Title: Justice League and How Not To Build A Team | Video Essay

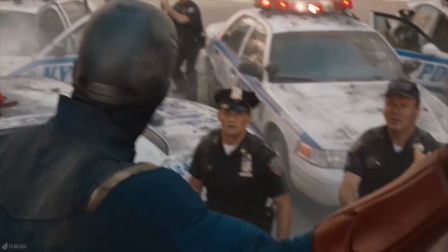(8:16)
Captain America offers the team leadership and strategy going into battle, and he can inspire others.
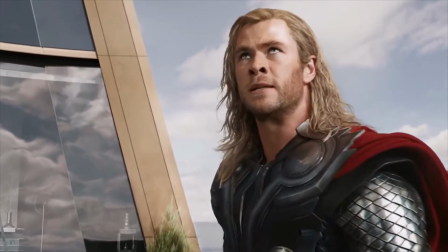(8:22)
Thor brings his knowledge of the other worlds, and of course a mass amount of power. Iron Man is the tech genius and is nimble flying around the city.
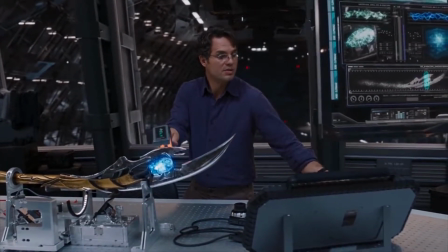(8:30)
Hulk, well Hulk is just the brute force. The point is, you understand everyone's part in the Avengers, and say what you like about Hawkeye being rubbish.
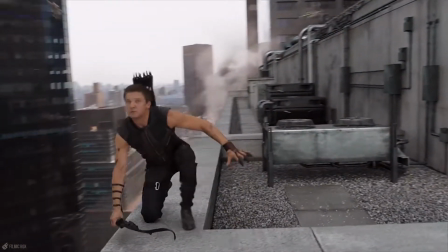(8:38)
He played his part in scouting on top of the buildings and relaying to the team
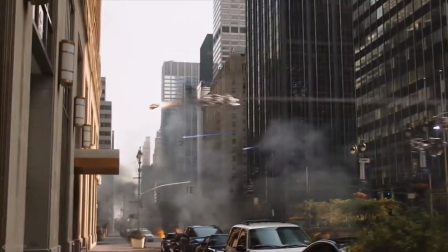(8:42)
when aliens were going too far out and instructed Cap and Iron Man to bring them back around.
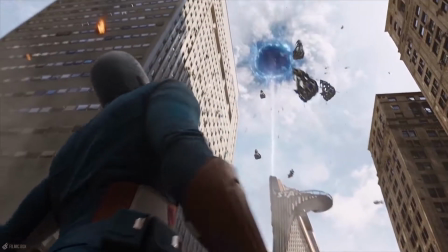(8:47)
This is a perfect show of teamwork, we the viewer now understand each heroes role within the team and that everyone has a part to play.
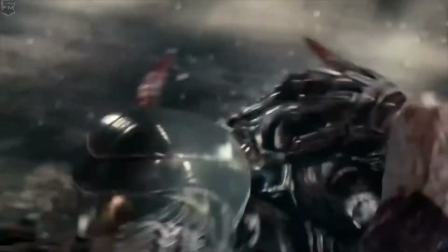(8:56)
In Justice League, apparently you just need to kick back and let Superman deal with it, as he's just so overpowered compared to the other members.
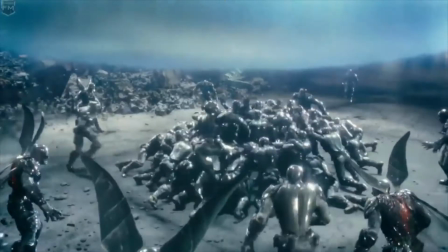(9:03)
You feel if there was a fight within Justice League, Superman would swat everyone aside.
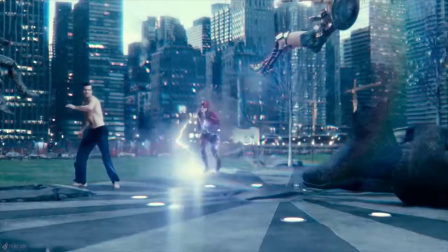(9:09)
But if any members of the Avengers fought each other, you feel everyone would have a fairly fair fight.
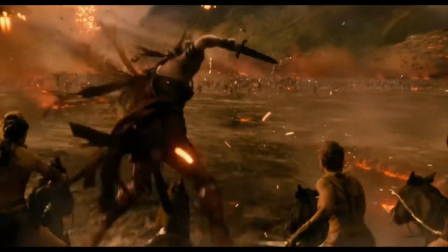(9:19)
I think the biggest takeaway from the Justice League is we do not understand every member's role within the team, and why they are actually in the Justice League.
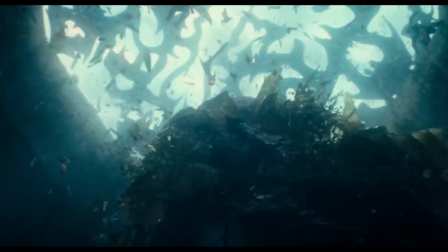(9:28)
The film was definitely harmed by a lot of reshoots,
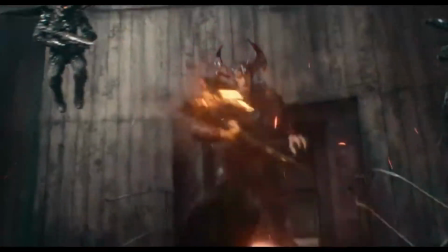(9:30)
but I highly doubt the Snyder Cut would have been any different and would have been more of the same after Man of Steel and Batman v Superman.
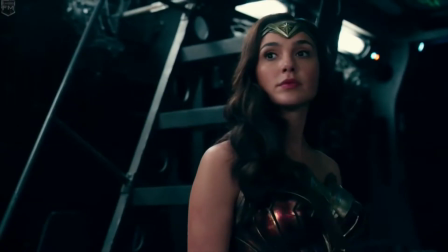(9:37)
The Justice League at no point learn how to work together, which is usually shown in the third act of a film.
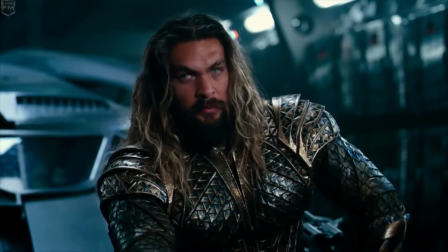(9:43)
The film tries to have this moment with Aquaman when everyone shares a laugh, but this scene falls flat and is meaningless in my opinion,
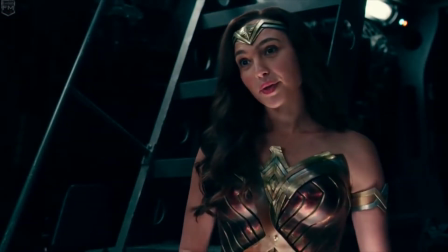(9:49)
as there has been zero setup leading up, and I just don't understand the motivations of everyone in the room.
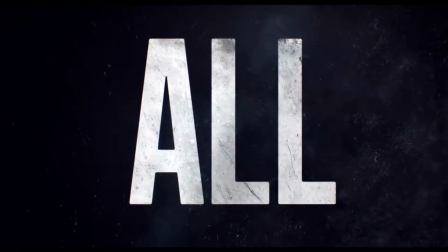(9:56)
My biggest question is, why do Flash and Aquaman want to help people?
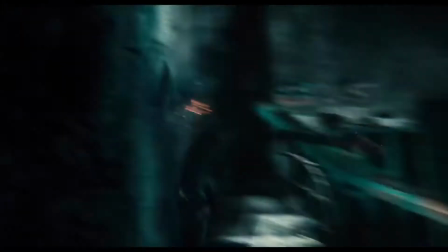(9:59)
It's never fleshed out and I don't understand why they even join the team, other than the plot just demands it.
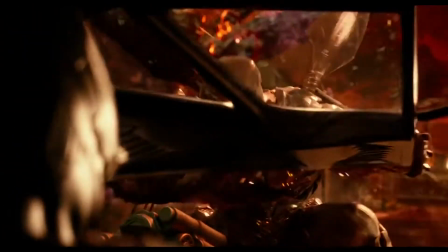(10:06)
This is where solo films really help to flesh out your characters. On my first viewing of Justice League, I actually came out of the cinema having a pretty good time,
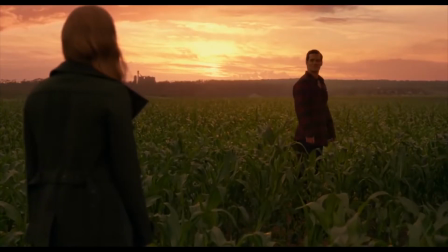(10:14)
but since then my opinion has changed on the film and I've seen it twice more and realised
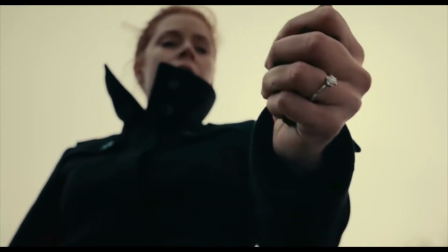(10:19)
it's quite boring and really does nothing in setting up an actual team.
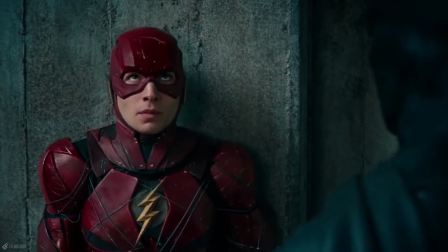(10:23)
In my opinion, you could switch the personalities of each hero and they would still be fairly the same character.
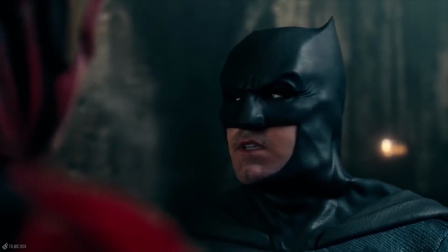(10:29)
Everyone seems fairly bored and just phoning in their performance, which is just a huge shame.
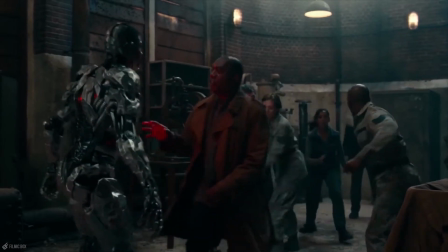(10:33)
This was a huge missed opportunity for DC and it's a shame that this fell so flat.
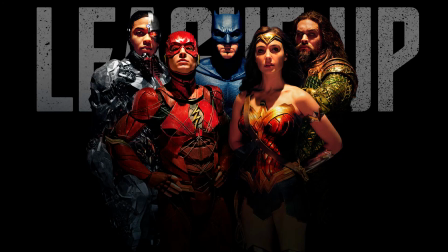(10:38)
Hopefully they can pick it up if there's another sequel and just improve the film a lot more. one. Thank you for watching.